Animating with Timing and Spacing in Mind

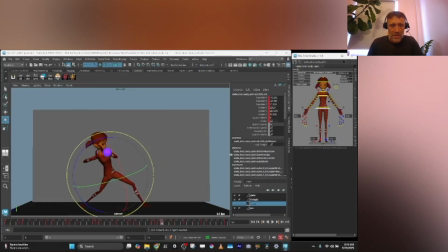761s
So now what happens is this transition is a lot quicker through these middle frames, and I can push this forward as well.
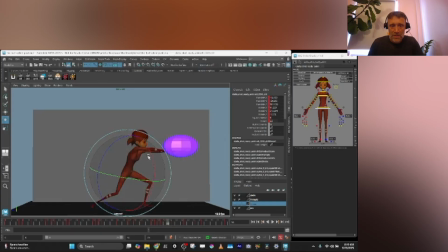778s
Really lead so it gets there almost in one frame, right?
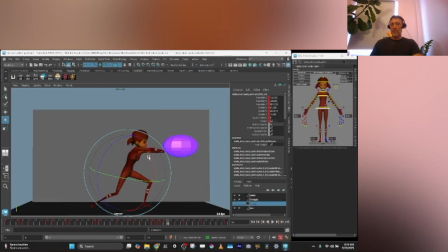783s
So it's back there and now it's in front. The only thing that's trailing is the arms.
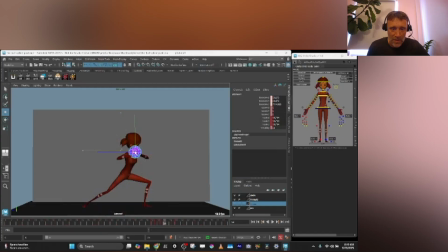788s
Now obviously I have to readjust the timing of the fireball because I've changed the timing of the actual attack of it.
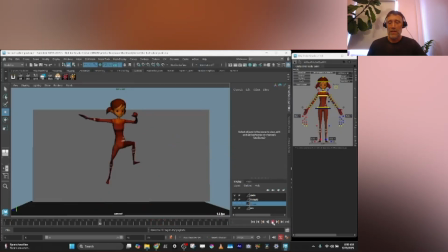804s
So there I pushed the release to be even snappier,
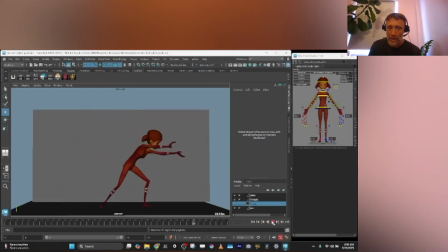810s
like really holding it and shooting forward. And then at the end, we hold this pose a lot longer than we did before and come back a little quicker into this last pose,
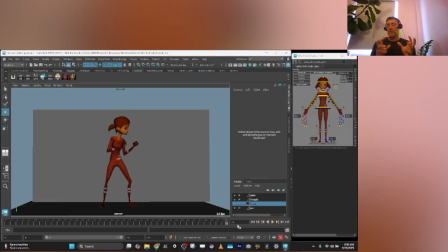820s
which also is just moving through. So we've scaled time, we've dilated time, right?
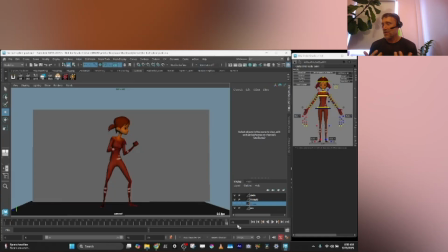826s
You can call it sticky animation. That's another term for it. So if you have a character that's like, you know, like touching or rubbing their shoulder, and then they're going to do something else up here, like they're just agitated.
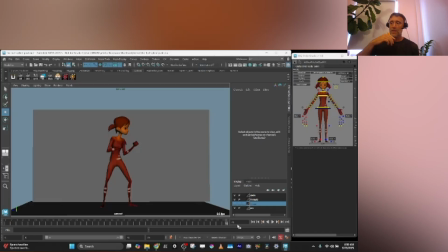840s
You know, you could have the spacing where it kind of drags off, comes through here, is like 7 or 8 frames, reaches here, flattens on the thing. Or you could do that where it's there and it goes in like a smear frame, up, hits, overshoots, and down.
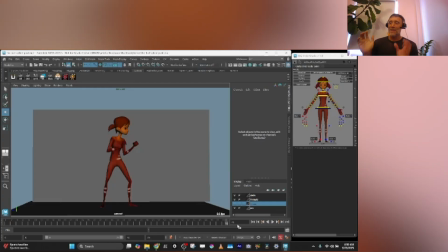856s
You're going to get something more like, and it's just scaling time. More frames here, less frames in between. The overall duration of this shot is exactly the same, but you've played with where you have
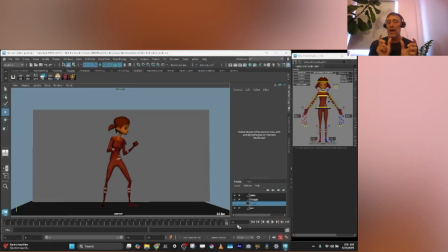873s
longer slow motion and where you have faster time in between.
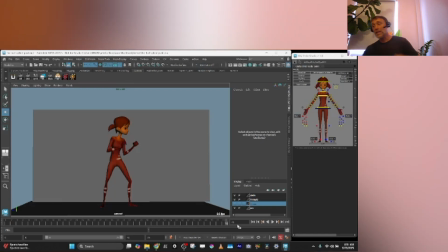879s
So you get, and instead of having everything moving evenly between it, you have a boom, boom, right?
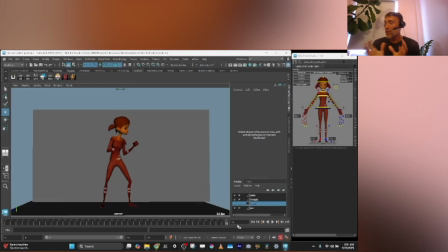885s
Like a rhythm, a texture. This is the fun part of animation, I find, is how far do you go with this?
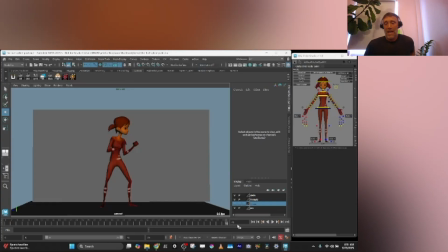892s
Obviously, you could push it more than this, and it's not going to work. At this point, if you push this more stylized,
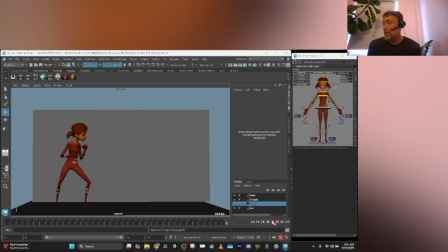898s
it's not going to necessarily work for a Pixar film, right, or a VFX film. This is already a little too pushed for, say, a Marvel movie unless this is a superhero that's got like crazy power.
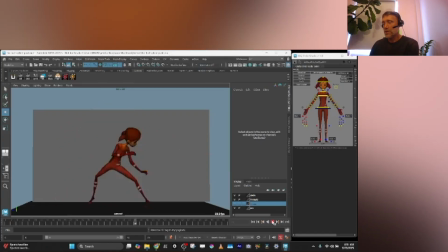908s
You know, Spider-Man can do stuff like this, but you wouldn't do this with like a background character that's more human,
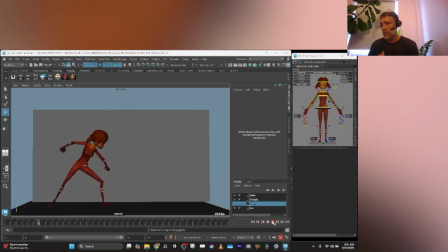914s
like Hawkeye or Black Widow necessarily, right?
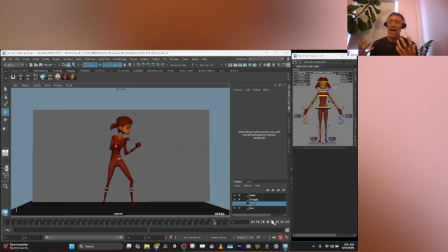918s
Because it'll start feeling not real because we pushed it too far.
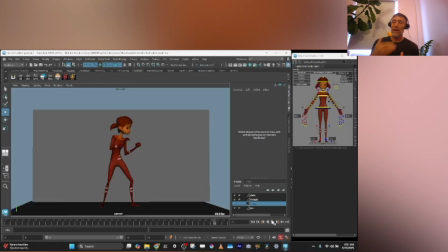923s
And the more you go, the more it has to actually be stylized and cartoony.
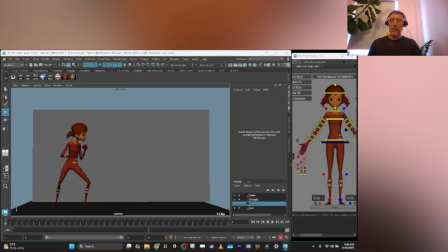930s
Okay, so now I pushed it even a little further. This is now like Spider-Verse.
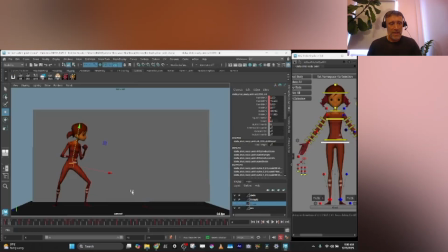935s
It's on 2s and 3s. So you can see that it's just step keys now. And here you got 2, 3, 3, 2s, a lot of 2s in here. There's 1s on the quick transition. It holds a little bit more. 1s on the quick transition down.
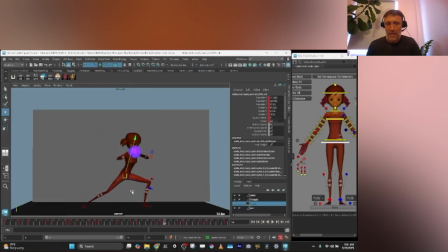951s
2s, 3s, 2s, 3s, and then again a 1 here for this fast transition.
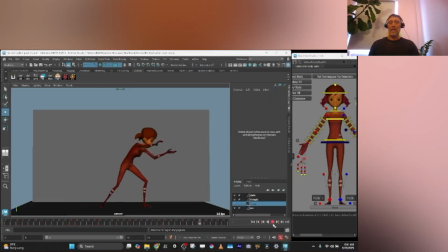957s
And this gives it even more like of a stylized feel.
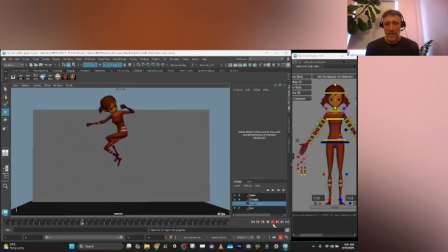961s
This is what they've been doing a lot in some Teenage Mutant Ninja Turtles, K-pop,
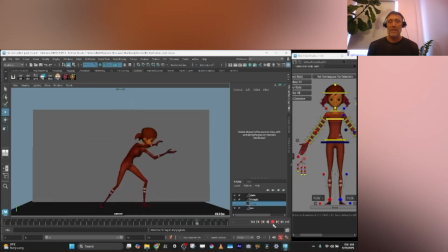967s
Spider-Verse, and other stuff that you've seen recently. And this, because you're doing it on 2s and 3s, it gets a little more static, you know,
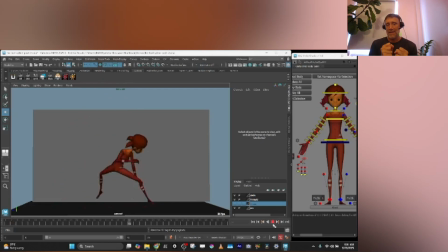976s
staccato feel of basically energy and connectedness, and the spacing is going to be bigger because there's less frames. The spacing between some of the poses are going to be bigger. And you could put this all on 2s, but then some of the fast movement will strobe a bit.
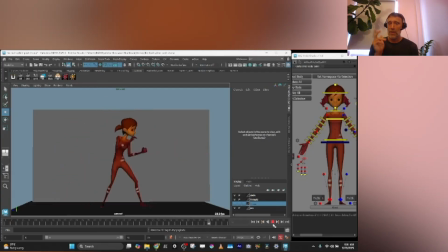990s
So usually in things like Spider-Verse, you'll see if you frame through that on like a lot of the really fast transitions, they use 1s.
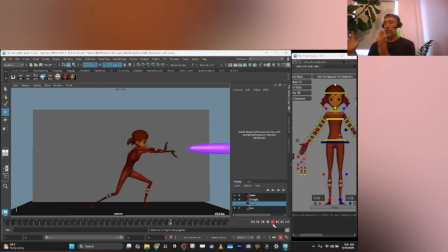998s
And if the character is going through a pan, you have to use 1s.